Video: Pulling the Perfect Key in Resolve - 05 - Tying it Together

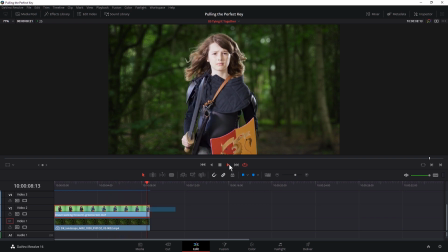Hello and welcome to part five of Pulling the Perfect Key in DaVinci Resolve with me Ben Brownlee from Boris FX.
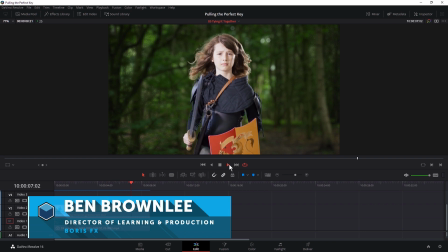In this section we're going to start tying our composite together by adding in elements both behind and in front
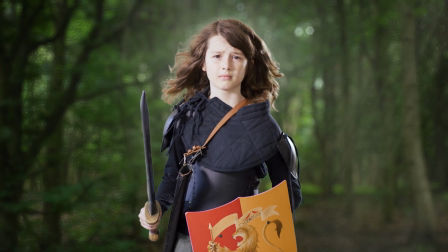of our subject and see how we can make this a holistic shot rather than two separate elements put together.
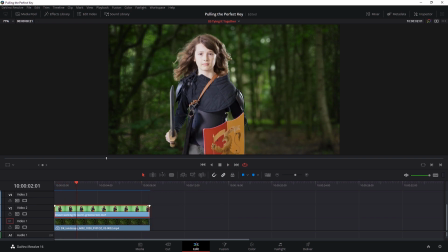You'll notice that I'm back in the edit room and the reason for that is that because we're going to be adding some more elements in I'm actually gonna bring these in as separate layers. Now, because we're gonna be using effects, I could actually put these on top of the layers, the video layers we already have, but I actually like the flexibility of having these as separate clip.
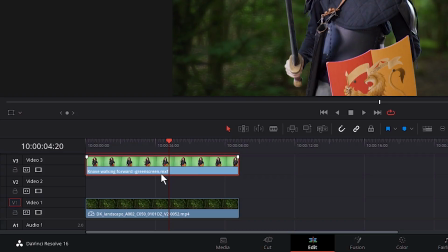So let's add our first element behind our hero. I'm just gonna grab the green screen clip and put it onto video track three.
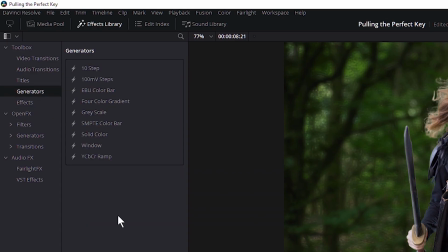And let's come up and open up my effects library. And I'm gonna look at generators because these are effects that create their own clip. And in our toolbox, we have the standard Resolve generators. So we have solid colors, color bars, four color gradients, all that sort of fun stuff.
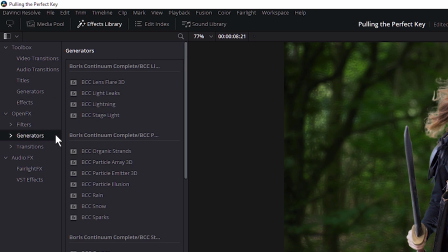But if we open up the generators, we'll take a look at the generators in open effects. We also have the continuum generators too.
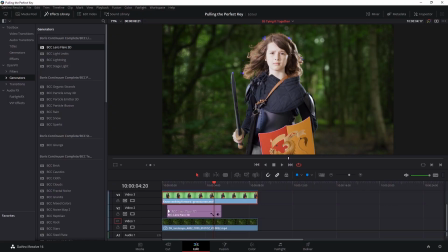And I'm not gonna look too far from the top. I'm just gonna grab a BCC lens flare, and I'm gonna put it onto Video Track 2. So between my background and my foreground. And I'll extend that out.
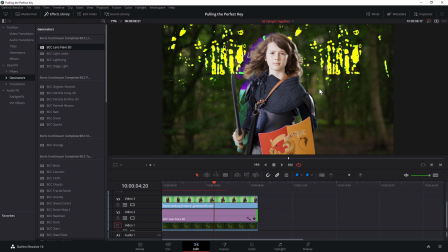Now, you'll see that we've got a little bit of weirdness happening right about now. And this is absolutely normal for Resolve, unfortunately. The reason for this is that in the current version of Resolve 16.1,
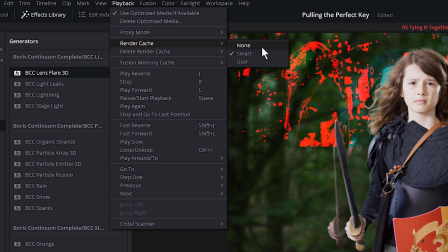if we've got the render cache turned on to smart, this sort of thing happens quite a bit.
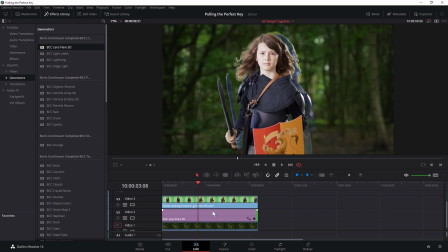So if I turn my render cache off,
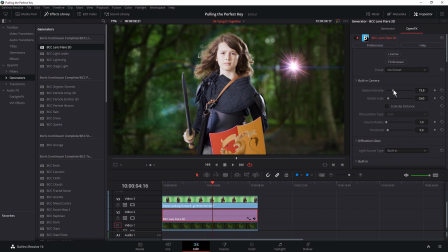then open up the inspector, come into the generator controls into OFX and just make any change there. And you'll see that now my lens flare is acting as it should do.
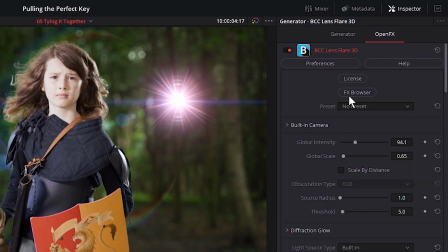So we just have to bypass the render cache. Great, and now with the lens flare 3D, I'm gonna open up the effects browser
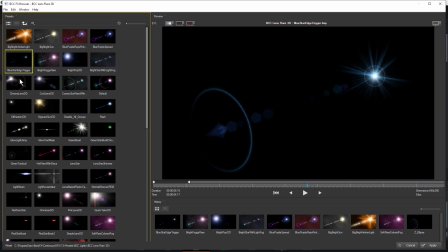and take a quick look and see if I can find a preset that is gonna help me get started with the effect that I'm looking for. And the FX Browser is available in all of the Continuum filters.
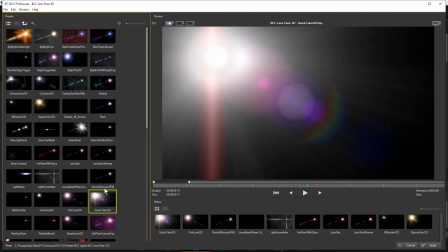That's a nice way of sort of figuring out what the filters can start to do.
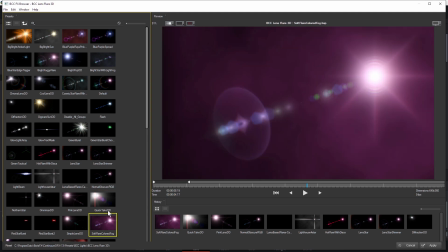I actually quite like the Quick Take DD and I like the Soft Flare Coloured Fog.
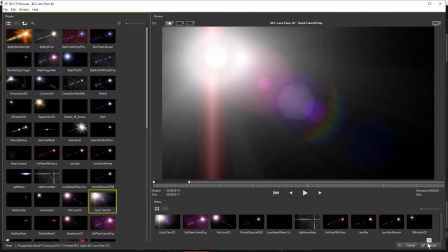That's always a good go-to for me. I'm gonna go with the Quick Take though. Hit Apply on that. and let's just start moving this into place.
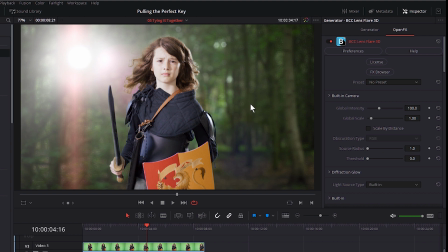Because what I want to do with this flare is I want to motivate this lighting that we have on our hero on the right hand side.
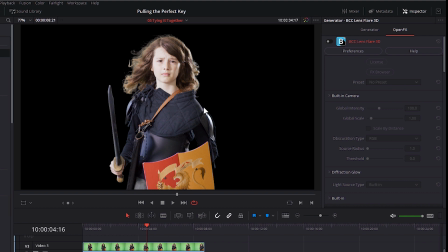If we turn this off, you can see we've got a really nice rim light on the right hand side of the screen here.
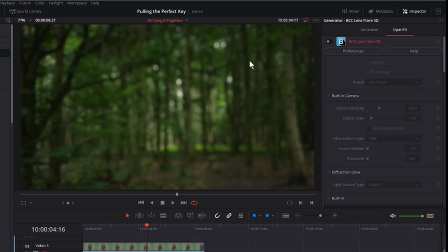But if we take a look at the forest, there's not a lot of sunshine coming in through those trees.
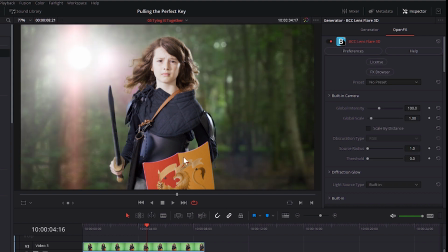So we're just going to motivate that lighting with a lens flare, so just put in a bit of light there. So a dead giveaway is where the lighting just doesn't match between foreground and background. I'm going to turn my OpenFX overlay back on,
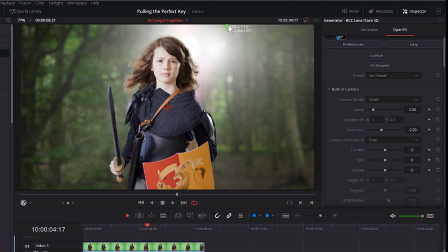and I can use this just to come in and sort of bring my light up here.
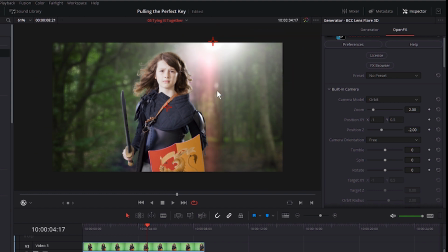So let's just zoom out a little bit. Now I could get us a nice, like proper natural motivated light like this one here,
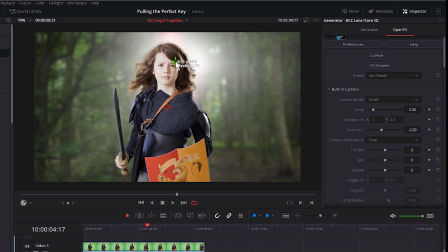or I could go for something a little bit more stylistic and sort of have a hero light just coming right from the back like that, which I actually quite like. So I'm going to, I'm going to go with that for the time being.
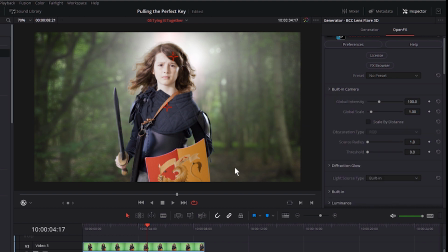We'll see how this works out.
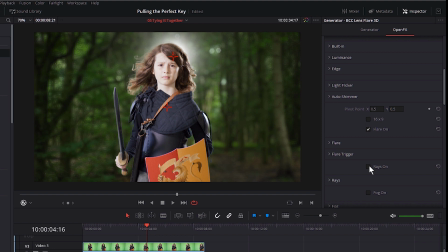Now on the lens flare, I can make lots of different changes to this i just sort of want that flare feel to it the rays i need to i'm going to keep on
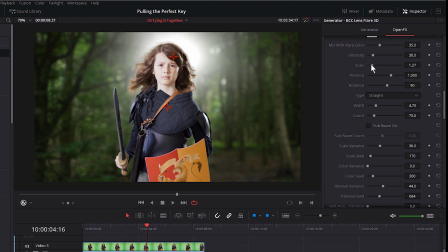i'm just going to take the scale down though so it's not going quite as far out and i'm going to
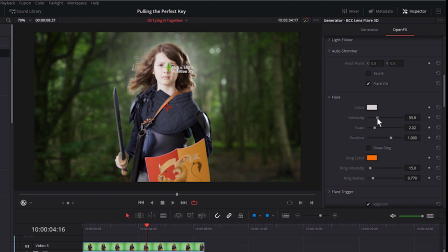do the same thing with the flare i'm going to actually just open up the flare just take the intensity down just a little bit quite a lot so we get a sense of just kind of a diffuse light coming through the come through the trees let's have a little playback of that it's
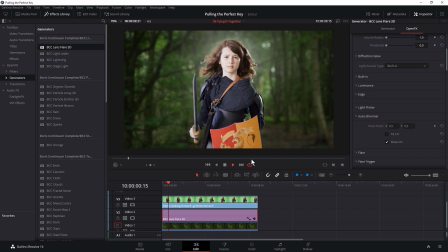not going to play back at real time now and because we've turned our render
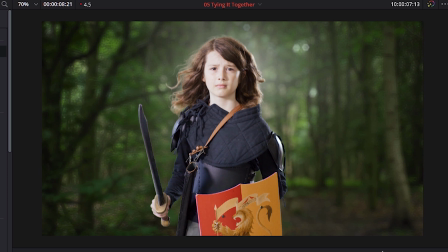cache off for the time being we're gonna be getting sort of slower playback it should be enough to let us know whether that's working
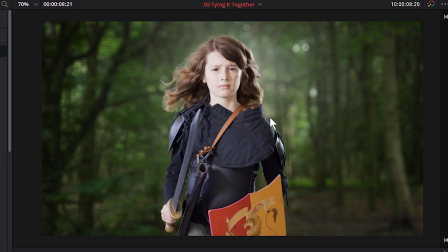or not so now we've got stuff that's behind our subject I want to tie
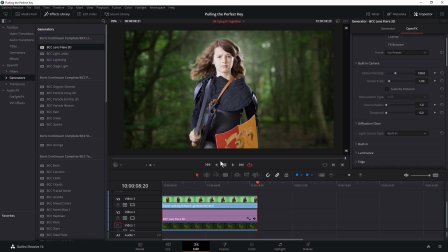this together we're having something over the top of our image as well and this could be something as simple as putting a little bit of grain on top just something that ties everything together so that it looks like it was shot at the same time with the same camera so a bit of
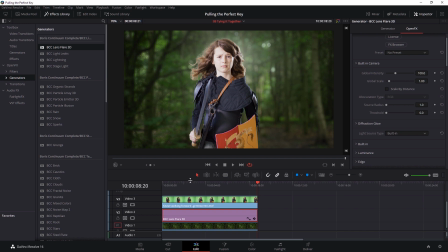grain or a bit of atmosphere i think that's what i'm going to do with this one is add in a bit of atmosphere and
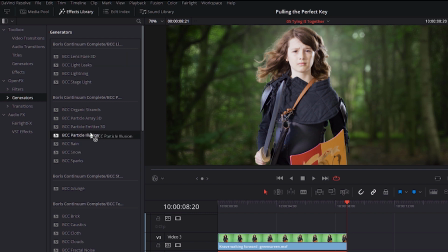i'm going to use another generator and I'm going to use particle illusion so let's bring that down over the top
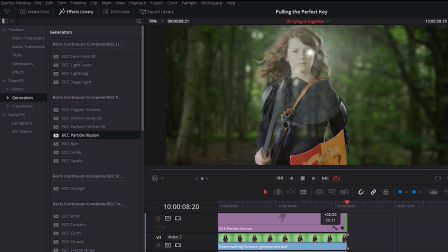and that will push us on to video track four if we haven't got a video track four that'll just put it in there automatically for us and let's have a look at this
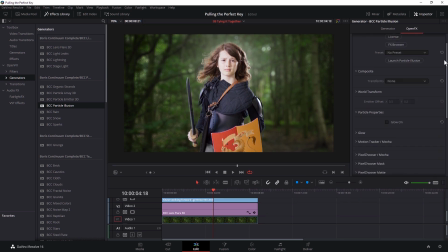so I open up my OFX again and
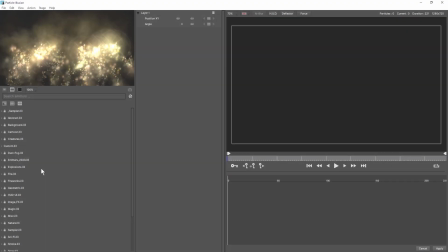I'm just going to launch particle illusion and particle illusion is a 2D particle system.
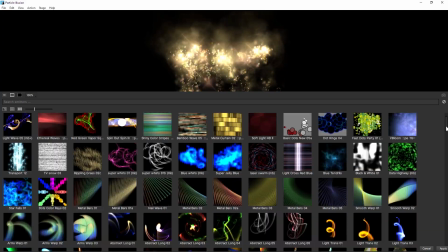If I just come up to have a look at the browse here, you can see that it ships with thousands of different types of presets.
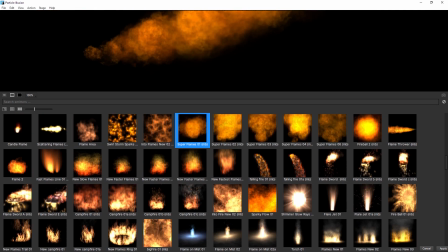So we've got lots of fire that we can use. There we go, nice bit of fire. And I can also search in the emitters here as well.
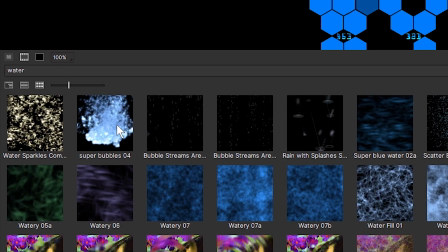So if I wanted to look for something watery,
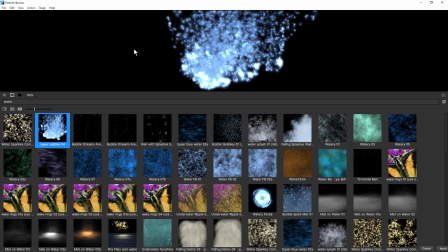I've got some watery stuff that I can work with or something a bit more realistic we've got falling splashes
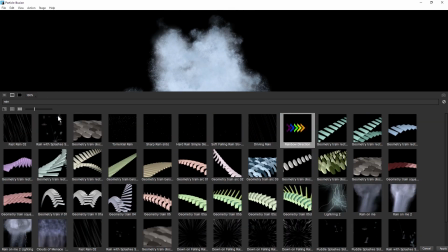or rain it's
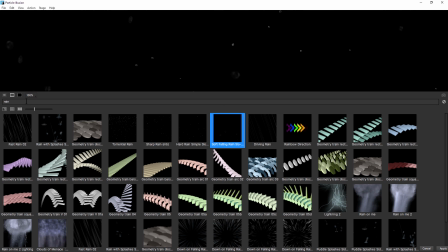got lots of different types of rain we can start to be using now in this case i want to use something a
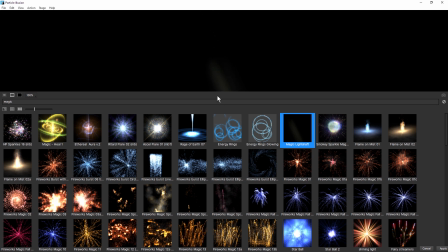little bit dusty and i've got a preset here that i really like and it's called magic light shaft we get
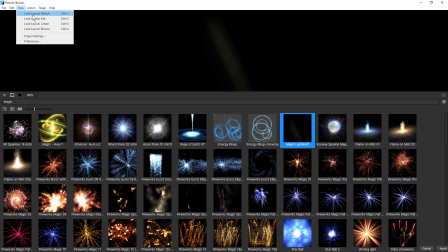a feeling of what it's what it is but let's have an actual look if i go back into the default viewer i'm just going to double click on this to load it onto
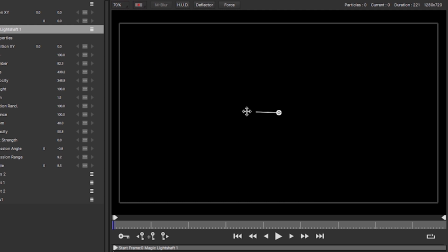the stage. And Magic Light Shaft uses a line emitter, so it means we've got multiple points that we can be using. I'm just gonna click one more time to set my point and then hit Escape, and then that's it.
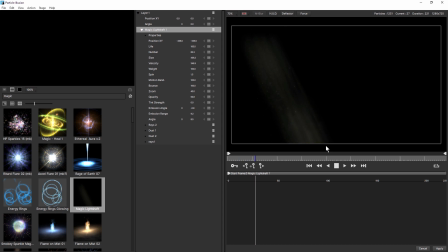That's my Magic Light Shaft. So if we just play that back, see we've got a light shaft with some dust falling through it.
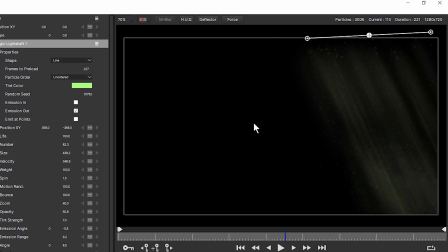What I'm gonna do is have it coming from the right-hand side over to the left hand side so what I need to do with this
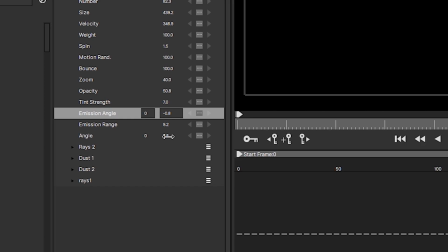is just change the angle on my emitter so what I'm just going to do is just change the angle of the emitter there and not make it
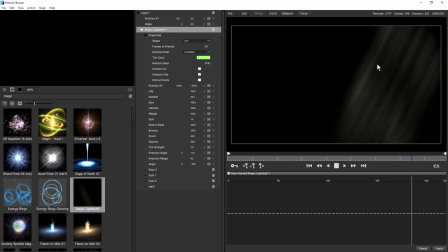any more difficult than that just put it over this side that's kind of that's kind of nice that's going to work we'll hit apply and this will take us back into the resolve interface and let's play that
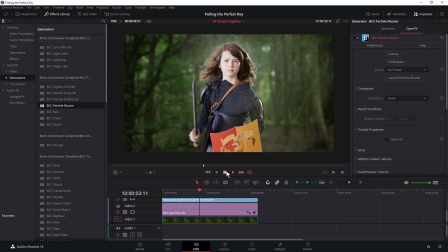back yeah and that's that's sort of working for me now